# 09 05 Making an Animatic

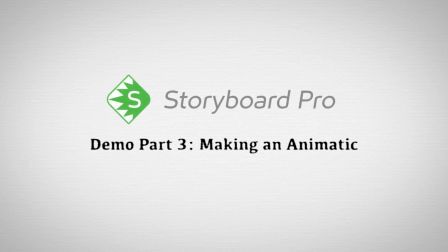So now I'm actually going to edit the animatic.
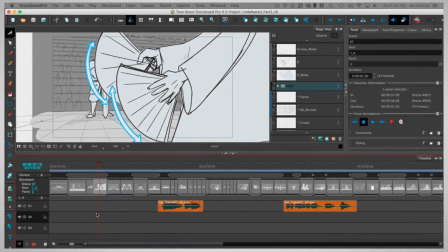To get ready, I've saved a copy of the project because I'm going to be making some changes to our drawings and to our layer structure. I've enhanced some drawings by adding some extra tones,
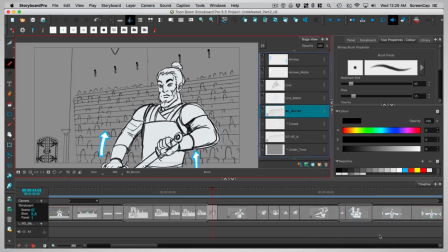and for a couple shots I made the backgrounds into bitmap layers and used the blur effect on them to give them a little depth of field.
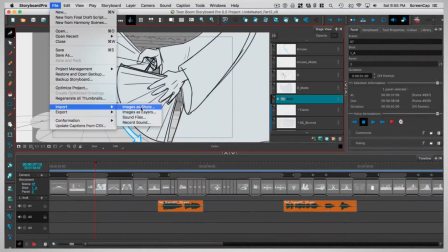Now the first thing I'm going to do is bring in all my sound clips.
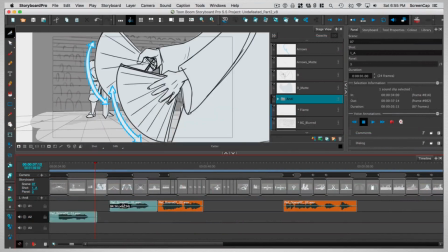And once those are on the timeline, I can adjust my different panel durations to match.
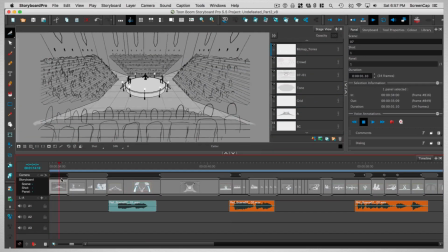Are you ready?
I'm mostly focusing on the dialogue at first because those clips have a definite duration,
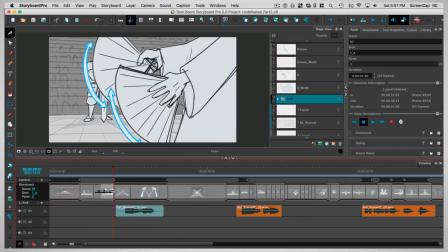so all the other sound effects and music will need to be edited to match the pace of the dialogue.
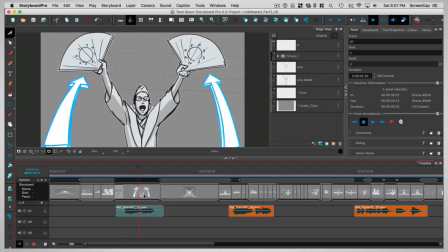Are you ready?
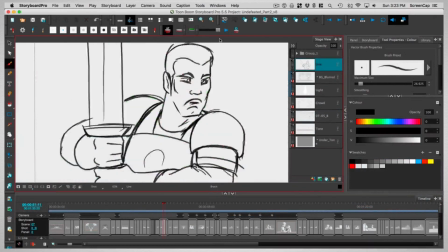I'm also adding in some extra drawings to smooth out the motion of the animatic a little bit and make it easier to understand,
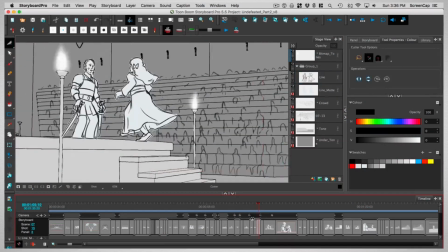and to help it match up with the rhythm of the dialogue a little bit too.
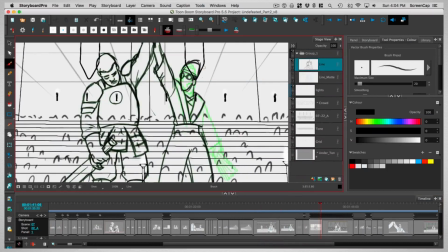This is much easier to do in Storyboard Pro than when we were doing our animatic in Premiere.
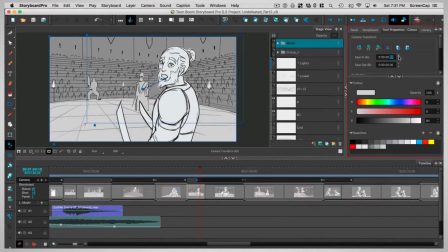I'm also adjusting my camera moves and making sure that they have easing where they need it.
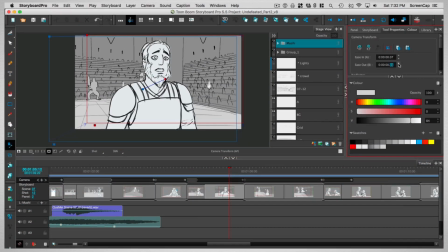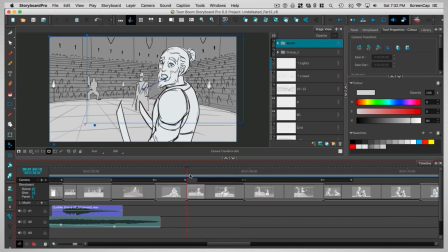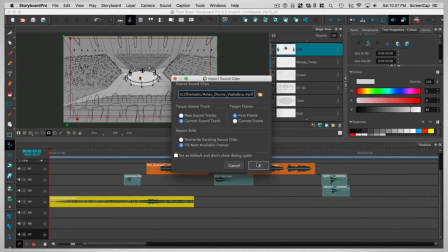Now I'm going to bring in some temp music tracks. Since there are so many layers of audio going on at the same time now,
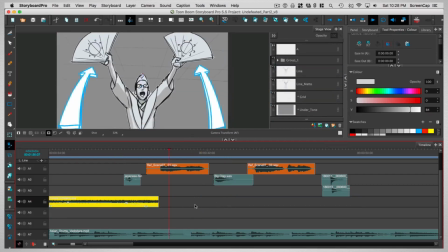I need to be sure to use my volume control points to bring the levels on my tracks down so that they don't overwhelm the dialogue.
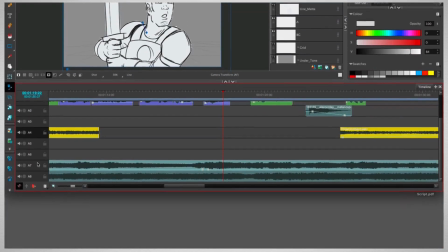If you're having trouble getting your volume where you want it, you can right-click on a layer, go to Track Size, and choose one of these sizes to change the height of the track.
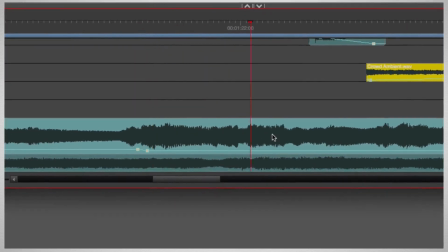The taller it is, the more precise you can be with your volume control points.
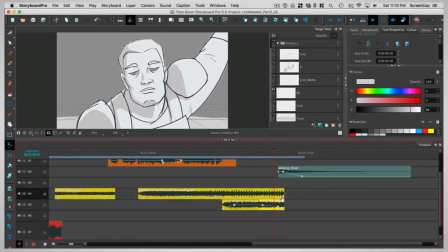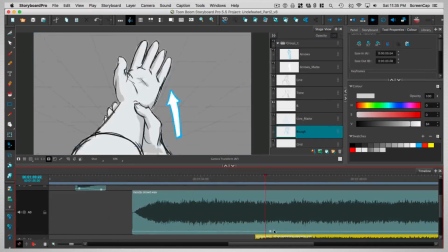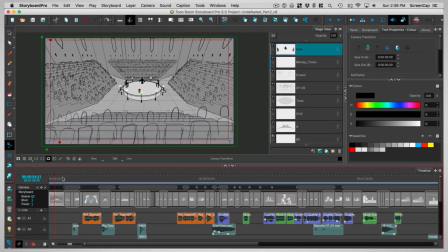Now that things are pretty much timed, I'm going to go into all my shots and turn off the layers for the arrows.
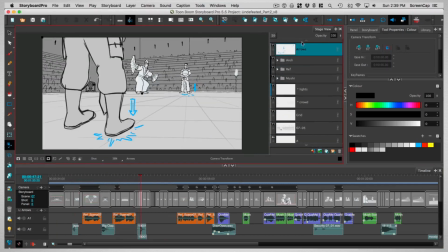I think they just get in the way when you're trying to watch an animatic.
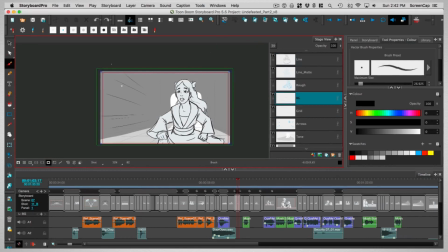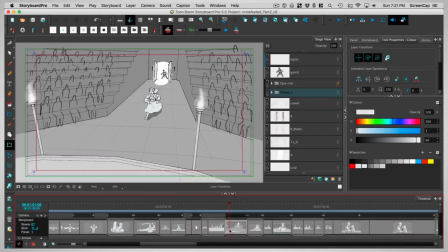Now on a few shots, I'm going to add a little bit of animation. I like to do that on shots where an element is covering a lot of ground, or especially when things are entering or leaving frame.
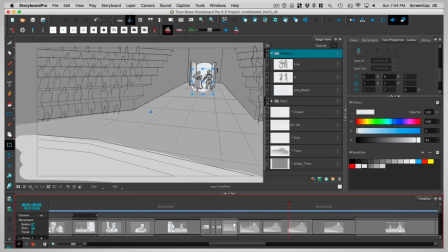In this case, there's a fairly complex motion that goes across several panels. I can't use the spread layer motion function in this instance because the changes in direction and speed are too complex. It's easier just to do each panel by hand and make sure that they match up and flow together.
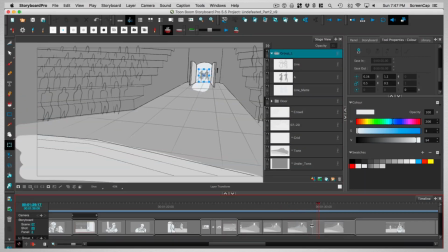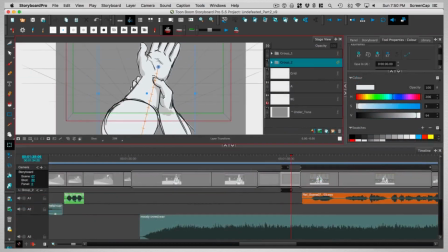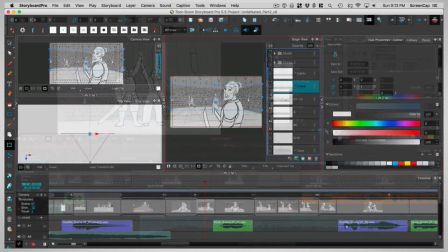Now, there aren't a lot of great places to do 3D shots in this scene,
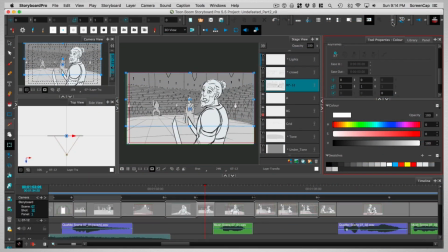but a couple of these camera moves I think could benefit from a little more sense of depth.
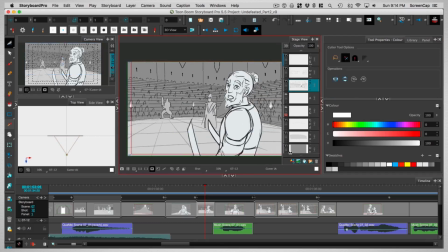So I'm going to set these up in 3D.
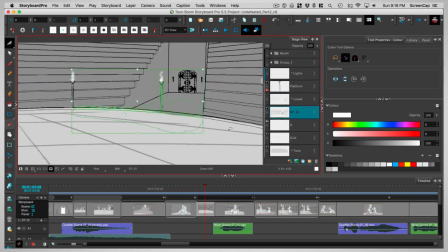So here I'm using the cutter tool to divide up the background layers into two folders.
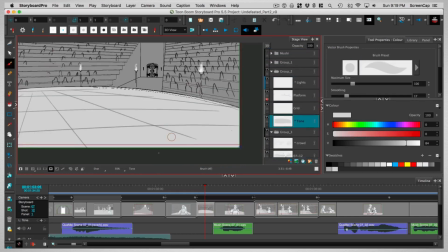One for the stands in the background and one for the platform, and then another for the character.
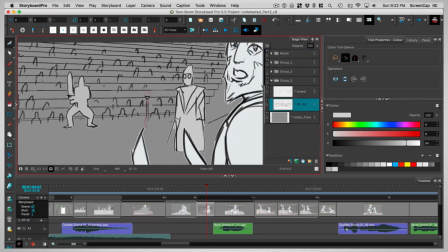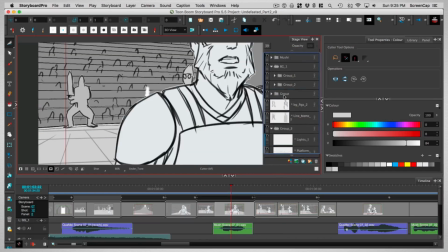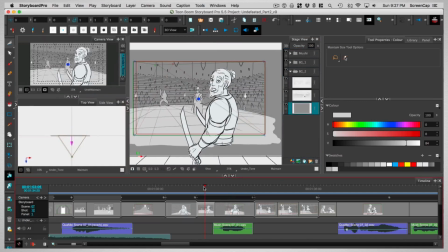And then I'm positioning those back in space with the Maintain Size tool.